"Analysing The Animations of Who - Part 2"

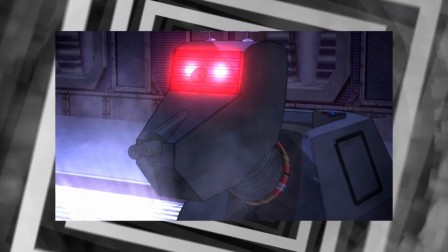494s
There's 3D cel-shaded elements that are implemented pretty effectively where the Krags, Skagra's Ball and K9 are concerned, and there's some gorgeous particle effects too.
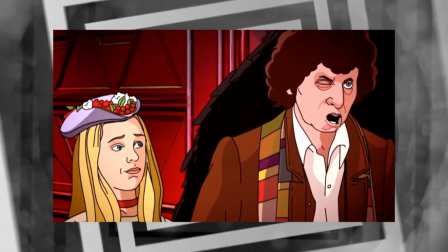503s
I don't have a bone to pick with the animation itself.
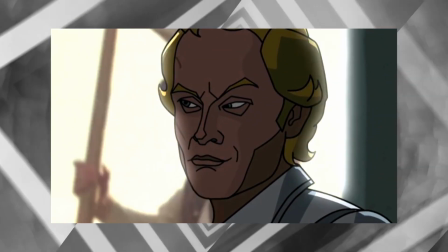507s
However, I find it incredibly jarring in contrast to the live-action footage, and that's always going to be a problem with Shada as a whole.
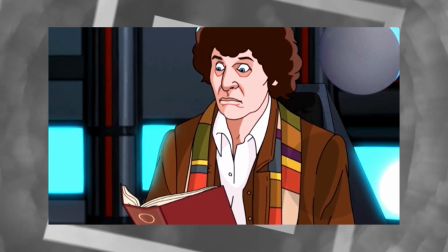514s
No matter what supplementary material they come up with to fill in the blanks, it's just never going to feel quite right to me,
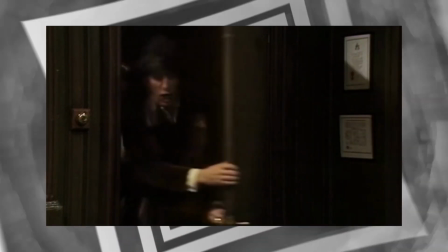520s
and it's just going to be distracting whenever they switch back and forth between the disparate styles. I know that may sound strange coming from me,
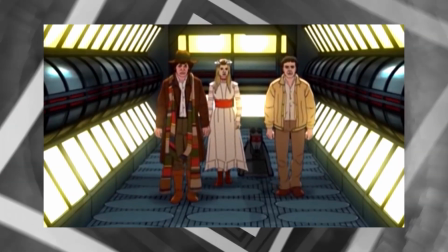527s
considering I've previously praised missing episode animations which often switch from the live-action surviving episodes to the cartoon missing installments,
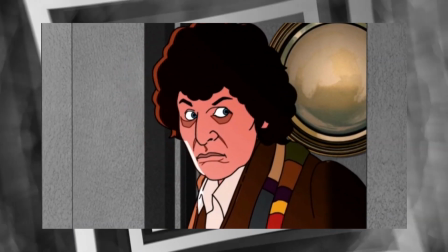535s
but I just find that it feels more natural and flowing when it concerns full episodes separating by ending credits and such,
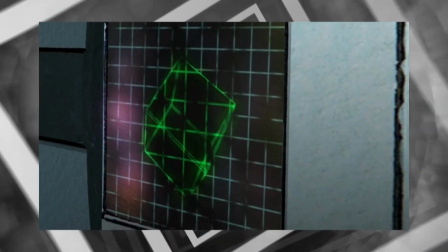541s
as opposed to this instance with chronological scenes smash-cutting their way into different mediums. But that's neither here nor there, because as I said, the animation itself is really well done. I wouldn't object to some Tom Baker audios animated in this style, honestly. But anyway, moving on. Oh, yeah, this is a thing.
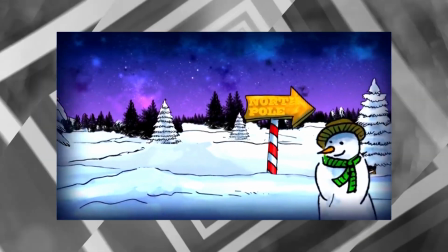566s
Released for Christmas 2018, the official YouTube channel granted us this cute and fluffy little short where the 13th Doctor helps Santa out.
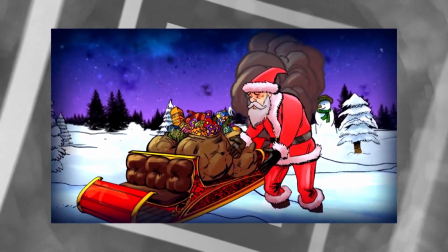574s
There's no real character animation to speak of, the movements stem from the character portraits being dragged around the screen.
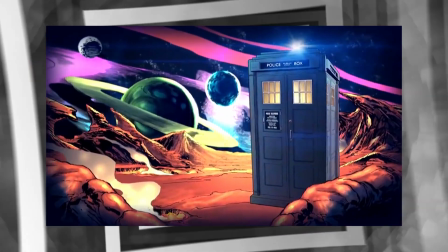580s
The artwork itself is nice though, it's quite sketchy and comic book-esque, and the likeness to Jodie is spot on.
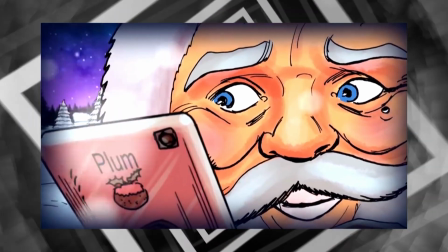586s
A handful of adequately used effects like snow and blurring too. But otherwise this short isn't the most noteworthy technique-wise. But it's not trying to be though, so it's whatever really. Here's another project that kind of borders the line between video game and animation, but 3D model that moves about, it counts.
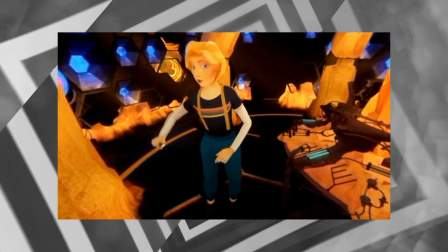607s
Now, this one takes a cartoony exaggerated approach in the visual style, and I think it looks pretty nice here.
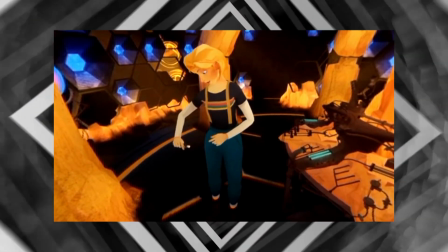614s
The 13th Doctor kind of looks like she could be in a 3D Disney movie, and it's quite a charming look.
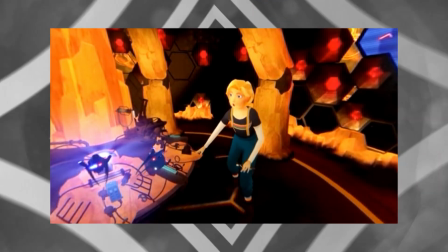619s
Her movements also feel very fluid and natural, and this is all around just very pleasant to watch.
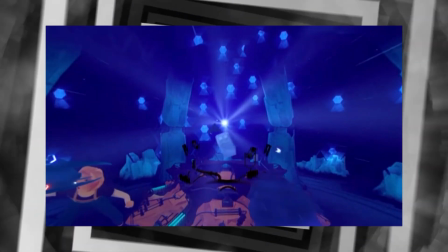624s
There's a fair few interesting visual effects here too, particularly with the TARDIS flying through space and with the ball of energy, and the lighting is subtle yet effective.
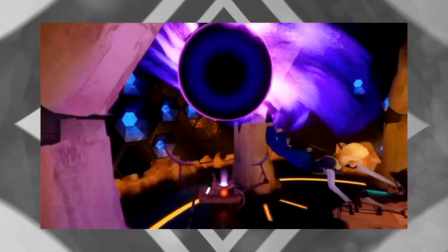632s
There's not an awful lot to say here since it's only set in one room and lasts about 10 minutes, but still what's presented here is rather good. And now, for the big one. In 2019,
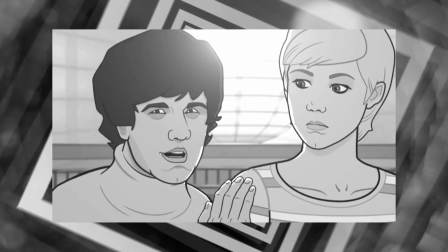646s
Sun and Moon Studios and Rob Ritchie collaborated on an animation for the entirely missing 4-part Troughton story, The Macra Terror.
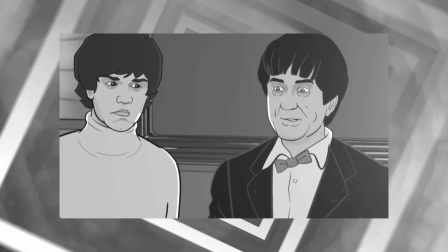654s
And it's not quite as hyper-detailed as the previous missing story projects,
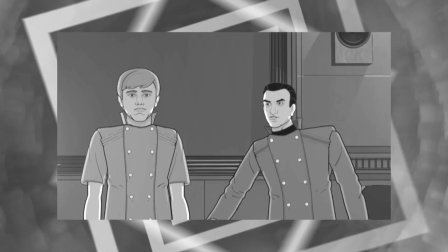661s
taking a more simplified, almost cartoonish aesthetic. Ben and Polly in particular don't really look much like their live-action counterparts.
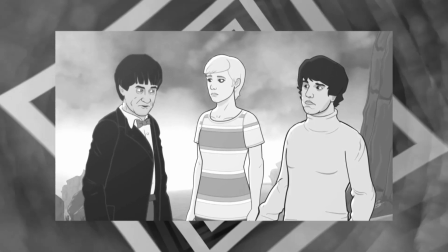668s
However, that's more than made up for with pretty much everything else.
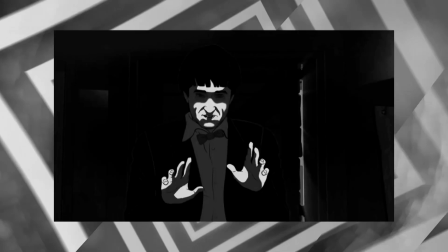673s
The lighting and shading, atmospheric and absolutely perfect.
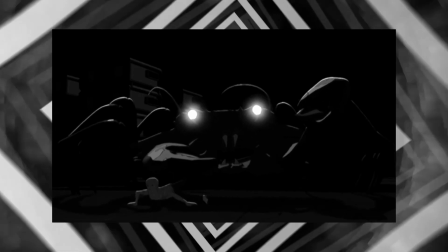677s
The 3D cell shading and animation of the Macra, genuinely stunning and utterly blows the original out of the water.
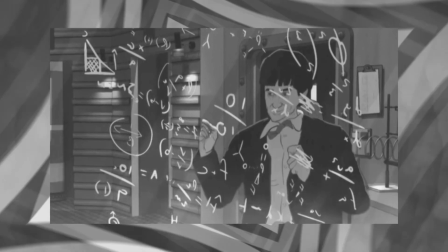684s
The character animation, the goddamn character animation, fluid yet believable and utterly gorgeous.
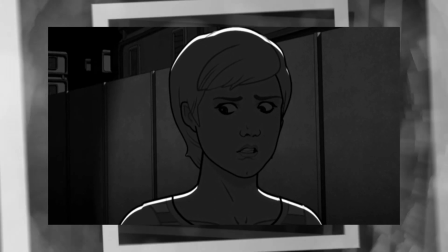690s
This visual style flows so well and is extremely immersive, especially the facial animation.
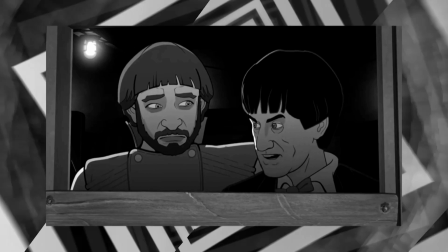696s
It's all in the little details, the hair jiggle physics, the eyebrow movements, and of course the top-notch lip syncing.
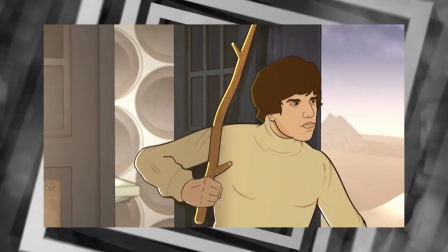703s
It's all sublime. Hell, even I is a grayscale loyalist, and I do still watch the story this way pretty much all the time,
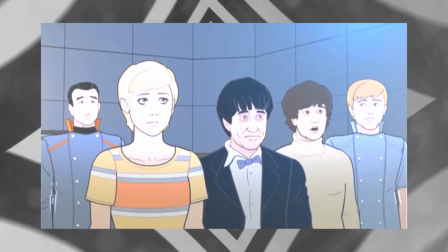710s
am forced to admit that even the colour version looks absolutely spectacular. And to top it all off, luscious backgrounds and environments, and gorgeous particle effects.
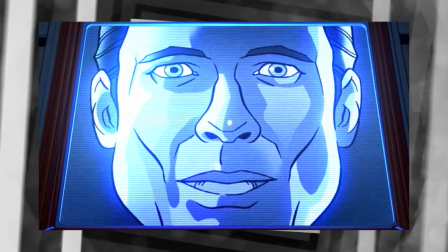719s
Utterly magnificent and easily the definitive missing episode animation if you ask me. Pretty much everyone else ever and their mother have complimented this thing to the ends of the earth, and I don't know how I could do it any better. It just is. Please do more Sun and Moon animations.
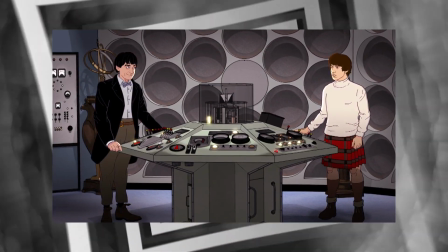736s
Oh, and they also did a brief cut-down animation for the Wheel in Space that was fairly okay too, I guess.